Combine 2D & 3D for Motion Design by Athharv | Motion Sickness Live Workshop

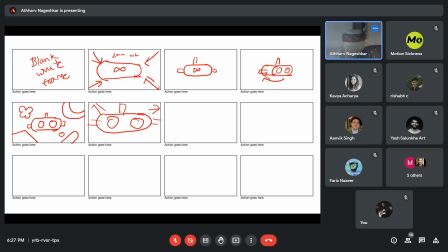(16:45)
Zoomed into the camera, giving us the effect that we are wearing the headset. Because definitely VR is all about experiences. I myself have an Oculus Quest 2. So the first thing that I do is I take out the headset from the box that I've kept it in, and I put it in, or I don't know, wear it on my face.
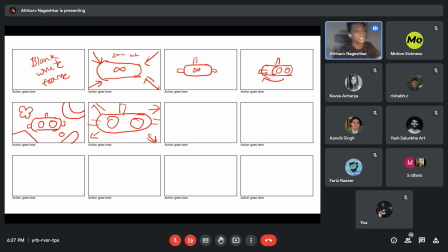(17:05)
So that's what we need to show. Definitely, we've given an introduction of how the headset looks at the start. We can we added some playful elements like these things over here. Um, like these things over here, we've added some playful elements. We've given an introduction of.
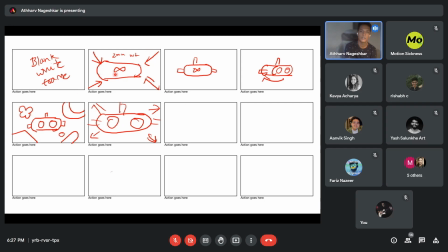(17:21)
We also it marks the fact that we are also showing the branding of Meta over here. We're showing the headset. So we're also giving a look of the entire headset, and then we can have some playful elements over here. And now comes the main part where you can zoom.
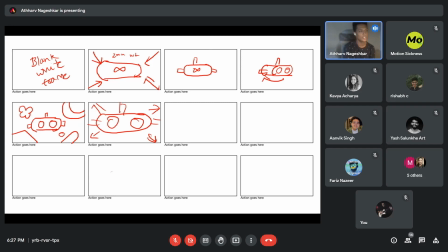(17:39)
You can show that this is the effect of wearing the headset, and zoom. This is going to be black in color. Going to be black in color, so that's why it zooms in, and then yeah, we will have
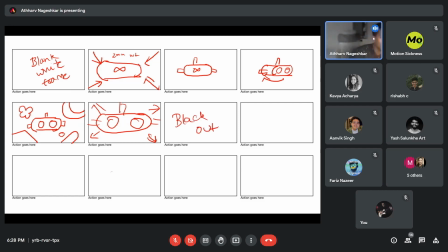(17:57)
out, black out, and then we can have hands that are coming in. Sorry, guys, my hands are funny. Yeah, so we can have hands showing that giving us the effect that we're wearing the headset.
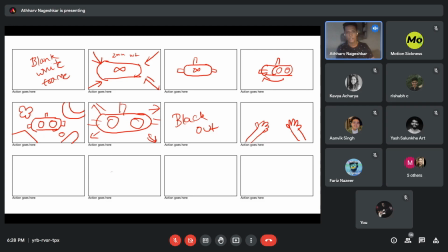(18:15)
These hands can be in 2D or 3D. I will be definitely now telling you what things can be in 2D and what things can be in 3D. Yeah, so these things can have a neon glow to it. Since if you wear the Oculus, there's a neon glowy things everywhere.
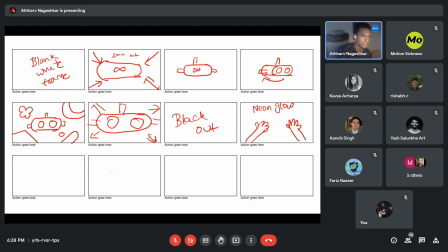(18:36)
Interactions and the UI of it. So we can just show that. Okay, so now we will think of how to execute this and what the design style should be of this thing.
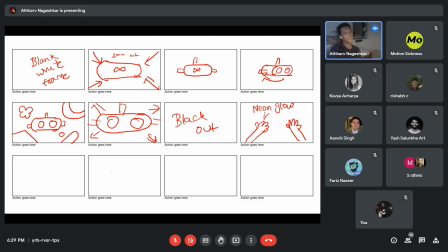(18:50)
Since since we're going to mix 2D and 3D, as I said earlier, we would want to have a safe space between both the mediums of design. So what we could do is that we can have this.
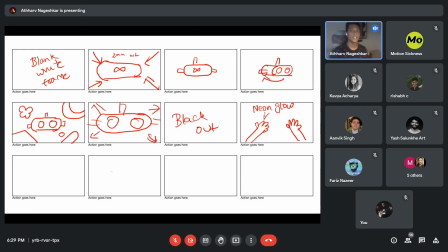(19:06)
So basically, there are two types of 3D renders, if you know. They're the ones that are realistic, and they're the ones that are cartoonish, which have cartoon shaders. So what we can do is that this thing, the headset, I just putting the laser pointer.
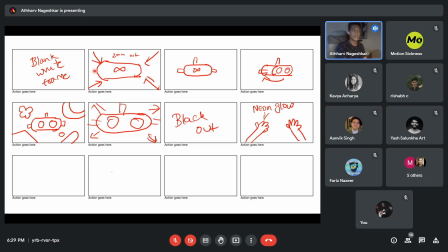(19:21)
This thing, the headset, we can have this as a 3D object, but with a 2D look to it. The way to do this is using the Cinema 4D light that we have,
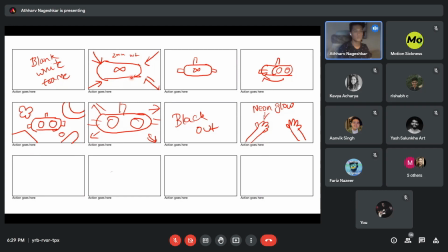(19:35)
and the Cinema 4D renderer that we have inside of After Effects, which allows you to extrude the objects, the shape objects. We can do that, and then we can place these things as regular shape layers on top of it.
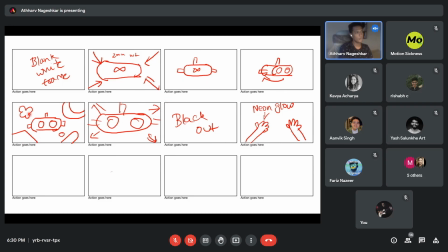(19:49)
We can do that. This is one way, and then over here we can have this thing as a 2D element, this thing as a 2D element. This ring can be a wooden ring. This can be a glass object, and again, we could have some kind of a texturey, 3D texturey object over here.
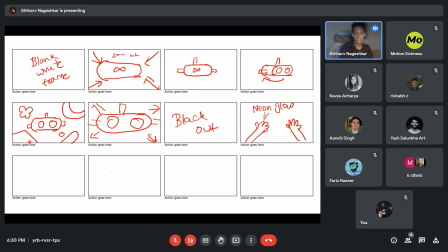(20:09)
But these things we can keep it realistic rendering. I actually have done a project like this for myself, but that didn't turn out really well. I have to find for the style frames,
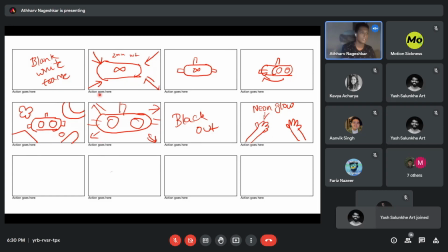(20:22)
but this is the one thing that I like came like was like really amazing that came into my mind. Yeah. So yeah, this thing can be in 2D. Then again, this zooms out and blacks out. Now these hands can be in 2D and 3D. So I think rather I prefer to have these hands in 3D.
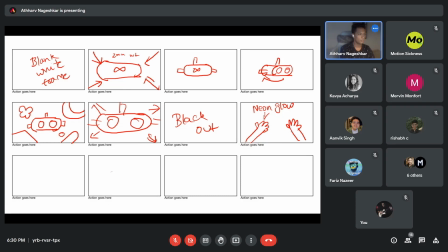(20:41)
So if you want to mark it, this thing is going to be 3D object with 2D shape.